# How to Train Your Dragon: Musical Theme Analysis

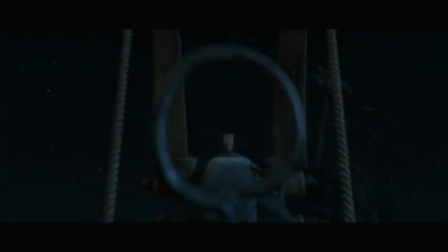4:32 The friendship theme first appears in the minor version, about 12 minutes or so into the film.
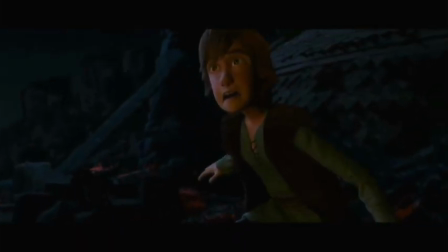4:38 After shooting down the Night Fury dragon in the opening battle, our hero Hiccup goes searching for the dragon in the woods.
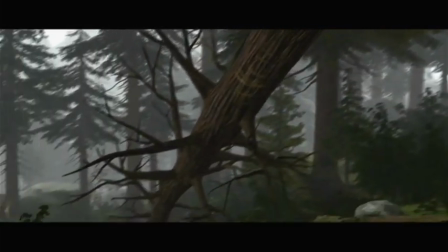4:45 He stumbles upon a large skid mark that appears as if it was made by a large creature.
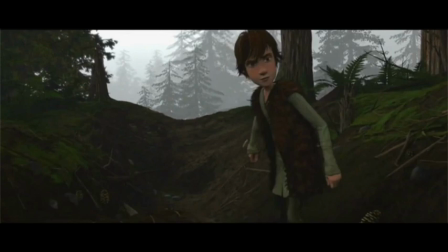4:51 The music here is kind of spooky, employing horror tropes such as musical jump scares, extended string techniques, and harsh dissonances.
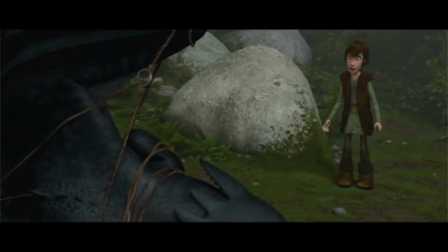5:00 Hiccup follows the skid mark and approaches the fallen dragon, assuming it is dead. He is understandably scared when the dragon shoves his leg away.
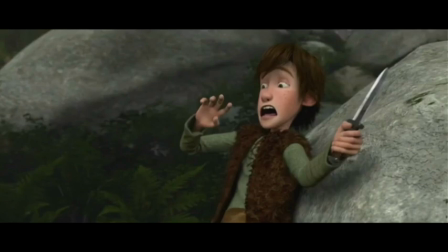5:08 The music shifts from those horror tropes discussed earlier to a steady drub pattern that brings an air of determination to the scene,
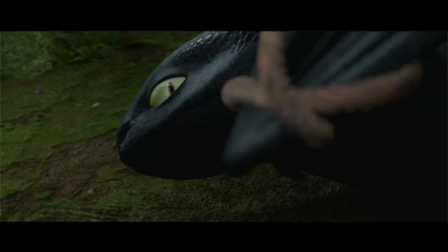5:16 matching Hiccup's initial resolve to kill the dragon.
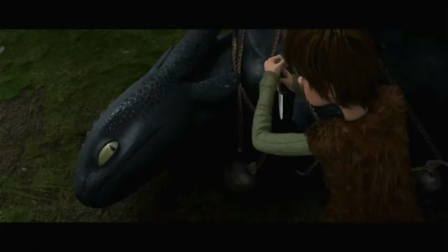5:20 However, after he shouts, I am a viking, twice, as if to convince himself, he realizes he cannot kill the trapped creature.
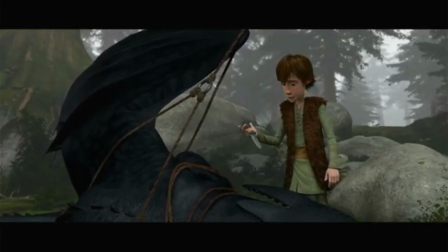5:28 This is where we hear the minor version of the friendship theme for the first time.
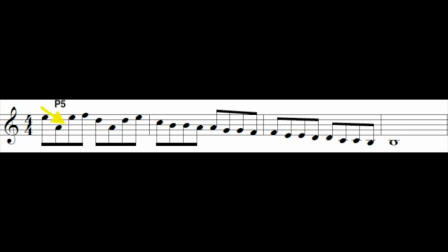5:34 The minor friendship theme employs a downwards leap from E to A, a perfect fifth interval, which is larger than the perfect fourth leap used in the major version.
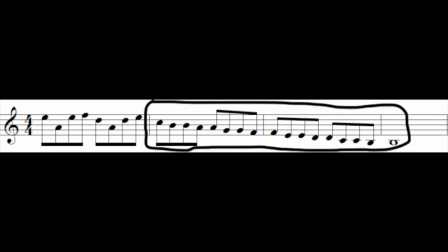5:43 This is followed by a descending scalar passage that is lengthened with the repetition of each note,
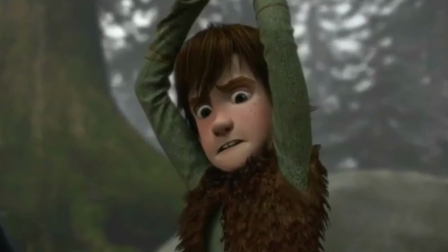5:49 illustrating how Hiccup is weighed down by the weight of the decision of whether or not to kill the dragon.
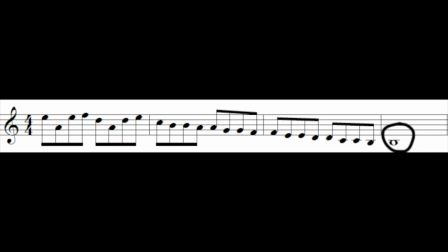5:55 Furthermore, the scale arrives on a unison B far away from the tonic D suggested by the scale, which leaves the listener unsettled. The B natural instead of B flat does suggest a modal D Dorian for the passage rather than D minor, but we don't need to get into that here.
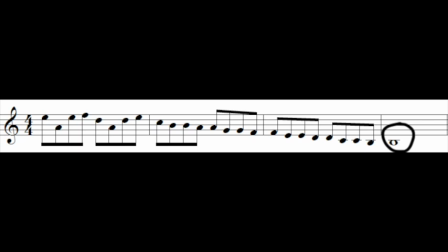6:12 I chose to call this version minor because of how it functions independently of the harmonic context and as a direct contrast to the major version, which does sit more comfortably in a major key. Using a scale that lands far away from the tonic D creates an unsettled feeling.
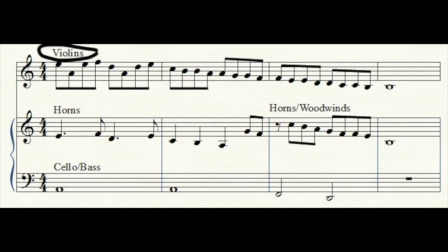6:28 Additionally, the orchestrational choice of the violin section, rising to a full forte at a slow tempo, adds to the emotional turmoil felt by Hiccup as he holds the knife above his head, struggling with the question of whether to uphold the values of his village or his own conscience.
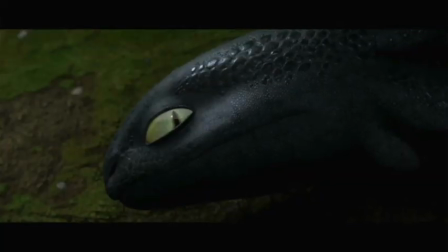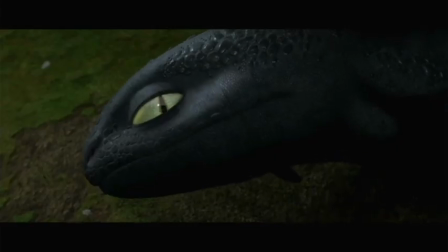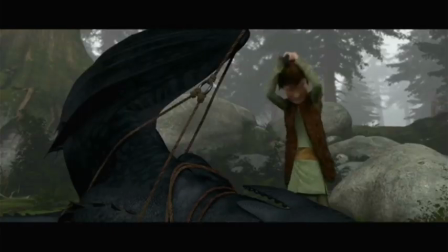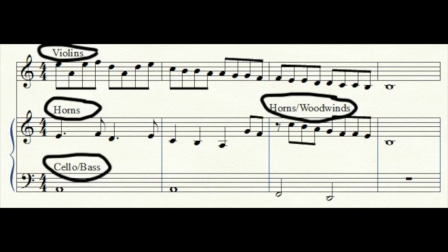7:00 Orchestration, or deciding what instrument plays what part, is very important in film music. For example, giving a heroic fanfare to a clarinet,
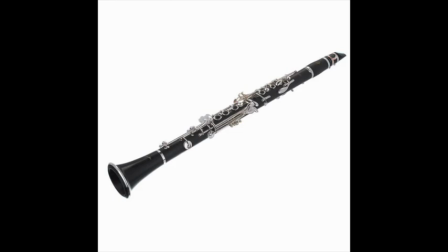7:09 as much as it pains me to say as a clarinetist, would not have the same impact as giving it to a trumpet or horn.
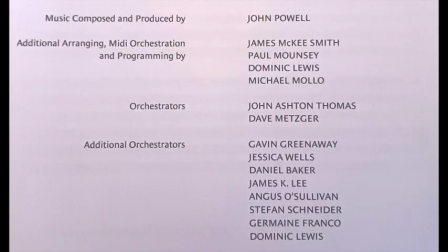7:16 One thing that a lot of people don't know is that a team of people normally orchestrates the music for films. This is normally due to time constraints, as the main composer simply does not have enough time to write out his or her own orchestration. Some composers, such as John Williams, write out detailed notes for their orchestrators to execute their vision for the music.
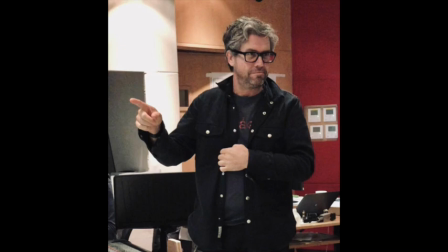7:39 Powell talks some about orchestration in interviews, although he has also said that he would be shit at it, so it's unclear how much say he had in the orchestration.
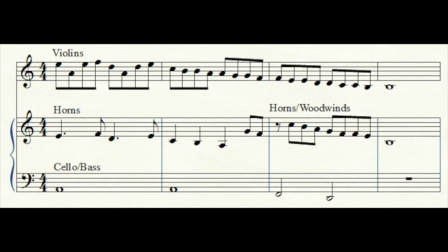7:50 All this to say, whoever did orchestrate this scene capitalized on the feelings Powell set up with his unresolved theme to add more emotion to the scene.
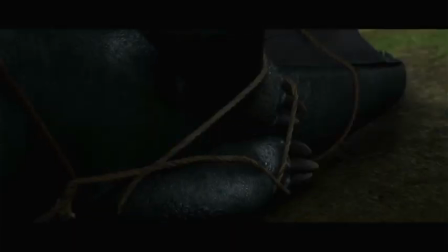8:00 The friendship theme returns in a similar fashion later in the same scene after Hiccup cuts Toothless's ropes.
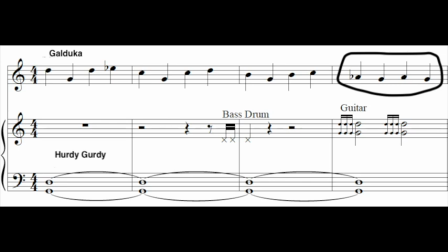8:06 Here the friendship theme begins as before but moves to a downwards half-step motion at the end of the third measure instead of the descending scale heard earlier.
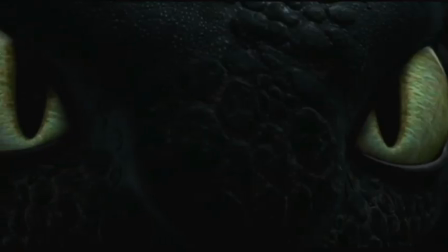8:16 This time it is Toothless's turn to decide whether or not to kill Hiccup.
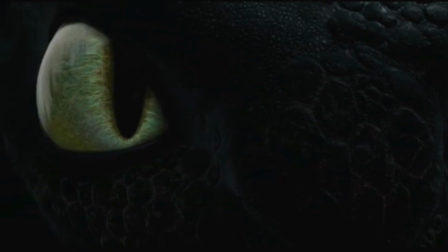8:21 The visuals are focused on the eyes of the characters as Toothless glares down at Hiccup. This is similar to earlier in the scene.
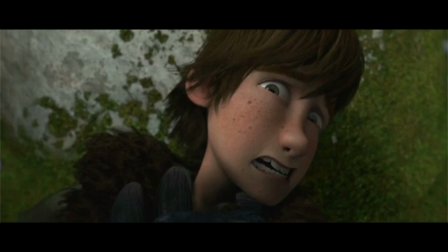8:29 The way the cinematography focuses on the fear and apprehension in the character's eyes echoes each character deciding whether or not to kill the other.
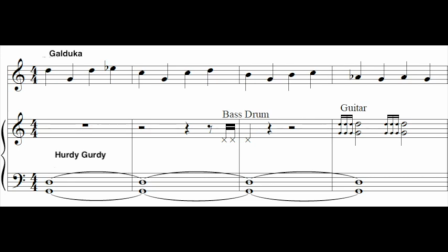8:37 Likewise, Powell supports this visual choice by using the minor friendship theme in both instances.